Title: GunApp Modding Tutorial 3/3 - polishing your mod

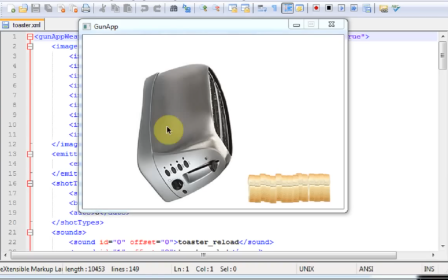0s
Okay, so in this tutorial, I'm going to show you how to finish up a mod weapon. My toaster is looking okay, but it could still really use some polish.
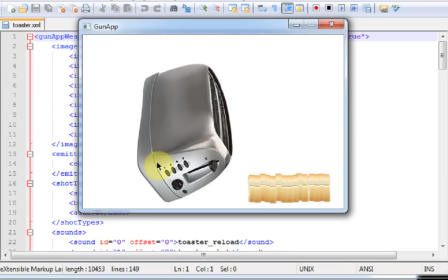12s
Right now, my main problem with it is that it's kind of too centered. I want it to be more to the left. And by the way, all weapons should face to the right when you make them.
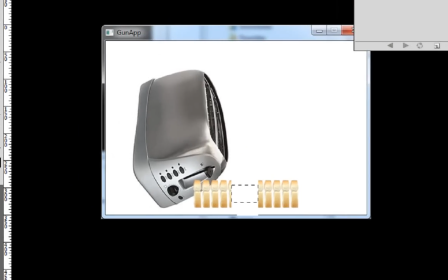22s
The first thing I did was that I mocked up what I wanted to change in my image program. Based on this, I think that this toaster should really be 50 pixels to the left.
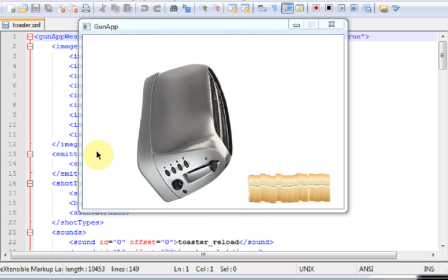30s
So I can nudge it left in two ways. The first way is to move the toaster 50 pixels left in its images. But this will change the way that it animates because the pivot of the motions will change relative to the position of the image.
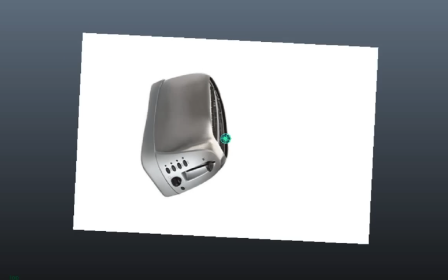44s
For example, imagine that this is your image and that circle is the pivot.
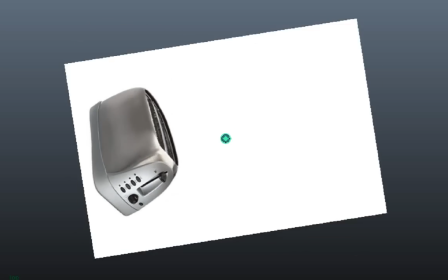49s
Notice that the actual movement of the weapon is different than it was before now that it's moved to the left.
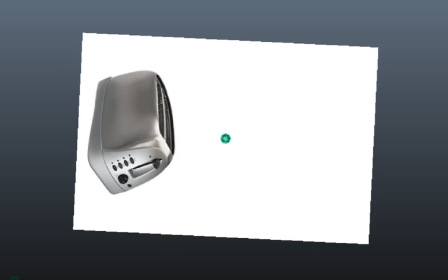54s
The animation has changed.
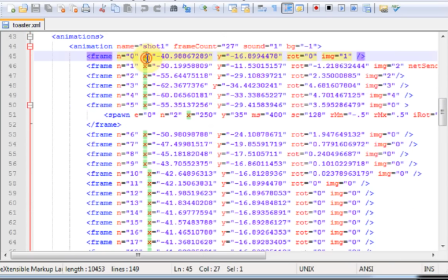55s
The other way is that I can subtract 50 pixels from the X position of every single frame in every single animation and particle spawn.
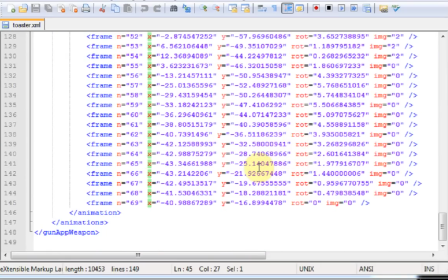63s
Now I know this will be a pain, but this choice will be the best way since I'm already happy with the way it animates, and changing the animation will be even harder.
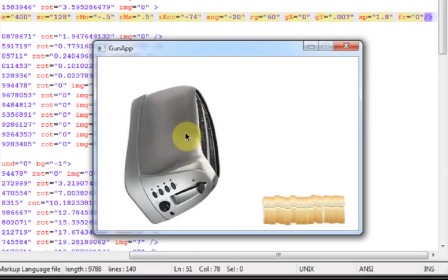71s
So here I go. Okay, it feels a little bit better on the screen now, to the left. I had to increase the speed of the flying toast too to account for the change. And it looks cool, but the toast flying out, it's still kind of even.
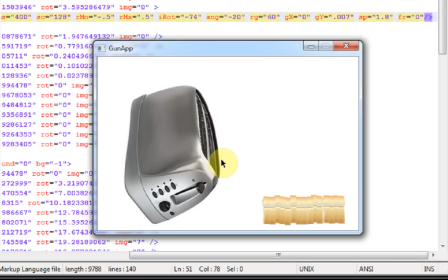87s
Like both toasts fly out at the same speed and seem to me a bit unrealistically uniform.
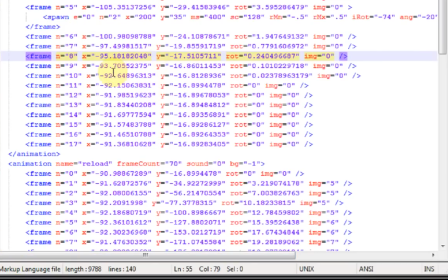93s
So I'm going to split the spawn node into two so that I can control each toast individually.
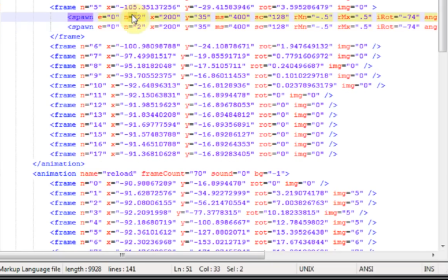99s
This N2 controls how many spawn from this position on this frame, but I can change this to 1. And now I have individual control over each piece of flying toast.
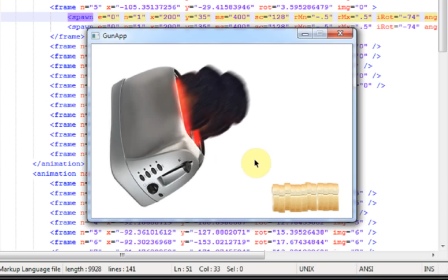109s
It should look the same right now, but I'll adjust it now to give it a little variation.
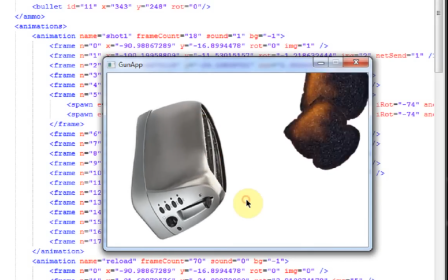117s
Okay, it looks a lot more chaotic flying out now since one always flies out harder than the other.
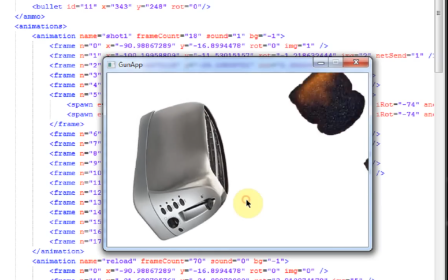122s
I spaced it out a little bit more too. I like it. Also, I reduced the amount of ammo to 12.
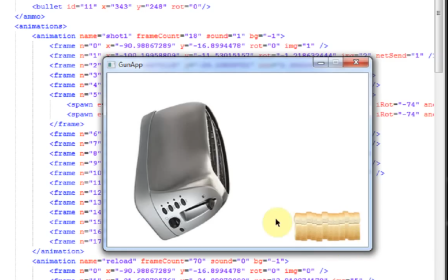129s
I thought it looked more like a real loaf. Now, something is still kind of missing.
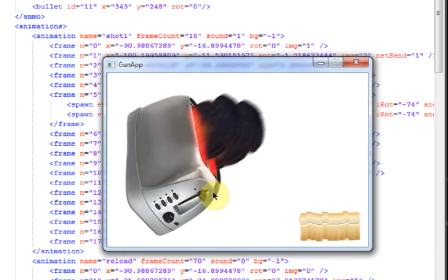134s
If this is supposed to be badly burnt toast, really this toast should be causing a lot of smoke.
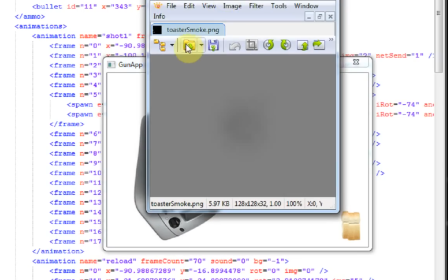140s
So I created this smoke image. I called it toastersmoke.png. I know it doesn't look like much yet, but layered it should look pretty nice. And you can feel free to steal this smoke image for your own particles if you want to.
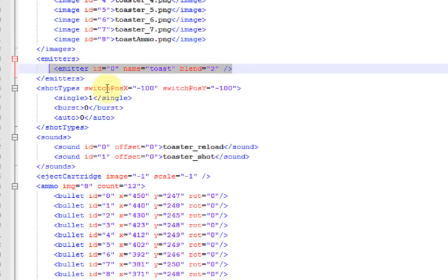152s
Now to implement this, I have to create a new particle emitter here. And I put toaster smoke here because that's the name of the image. Note that I left it set to blend mode 2, which means use transparency. And now I'll add some smoke spawns to this shot 1 animation.
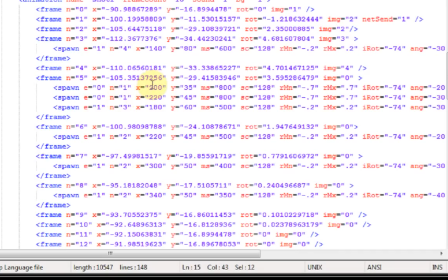169s
Okay, you can see my smoke spawns here.
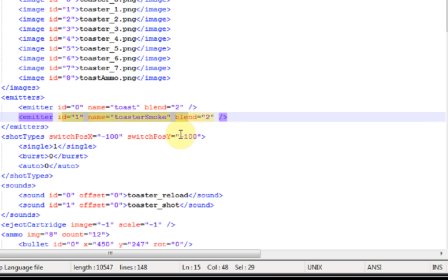172s
Since the emitter with ID 1 is the toaster smoke, all the spawns with E equals 1 are the smoke spawns.
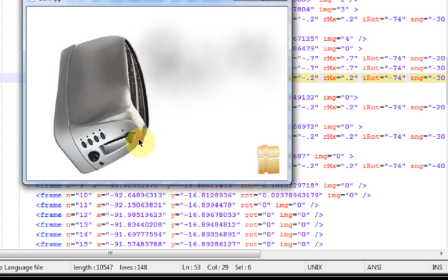180s
I tried to make the spawns occur as the toast travels across the screen. Looks pretty sweet.
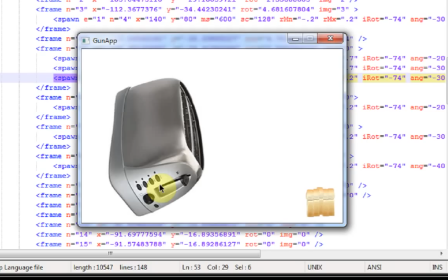188s
Now I want to add one more finishing touch to this weapon. I want to smooth out the way that the toaster cools down.
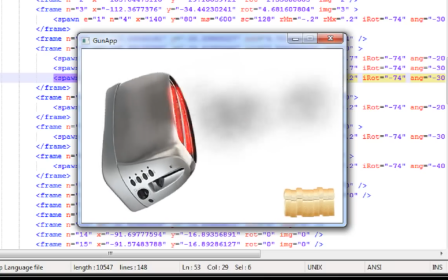195s
See how the red kind of just pops in and out? I'm going to use a particle to make it look like it smooths away.
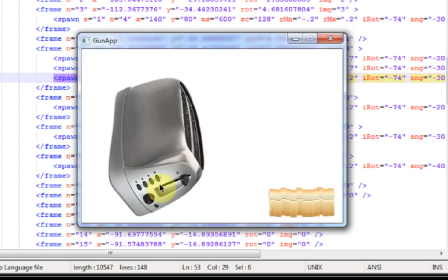202s
To do this, I'm going to have to do two things. One is add a transition image that has the slot up and the light on, and I don't have this yet, and I need this so that I don't have to try to match the motion of the particle with a toaster motion like here.
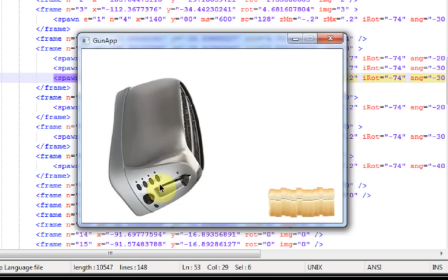217s
I just want the particle to spawn in place and fade quickly, or it'll be too hard to implement. The other thing I'm going to need is to create a particle. The particle will spawn as soon as the transition image stops showing and make it look like the heat is fading. It'll create the illusion that the toaster is cooling off. Okay, here's the transition image.
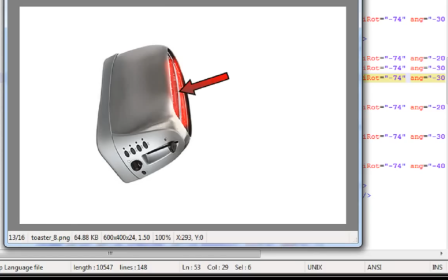235s
It's just like the others, except it has both the light on and the switch up. And here's the particle image.
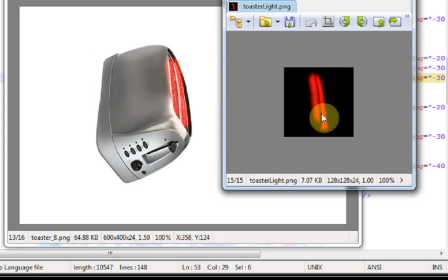240s
This will show up right after the transition image is done showing. The background is black, but the black will appear transparent when I use the add blending for it.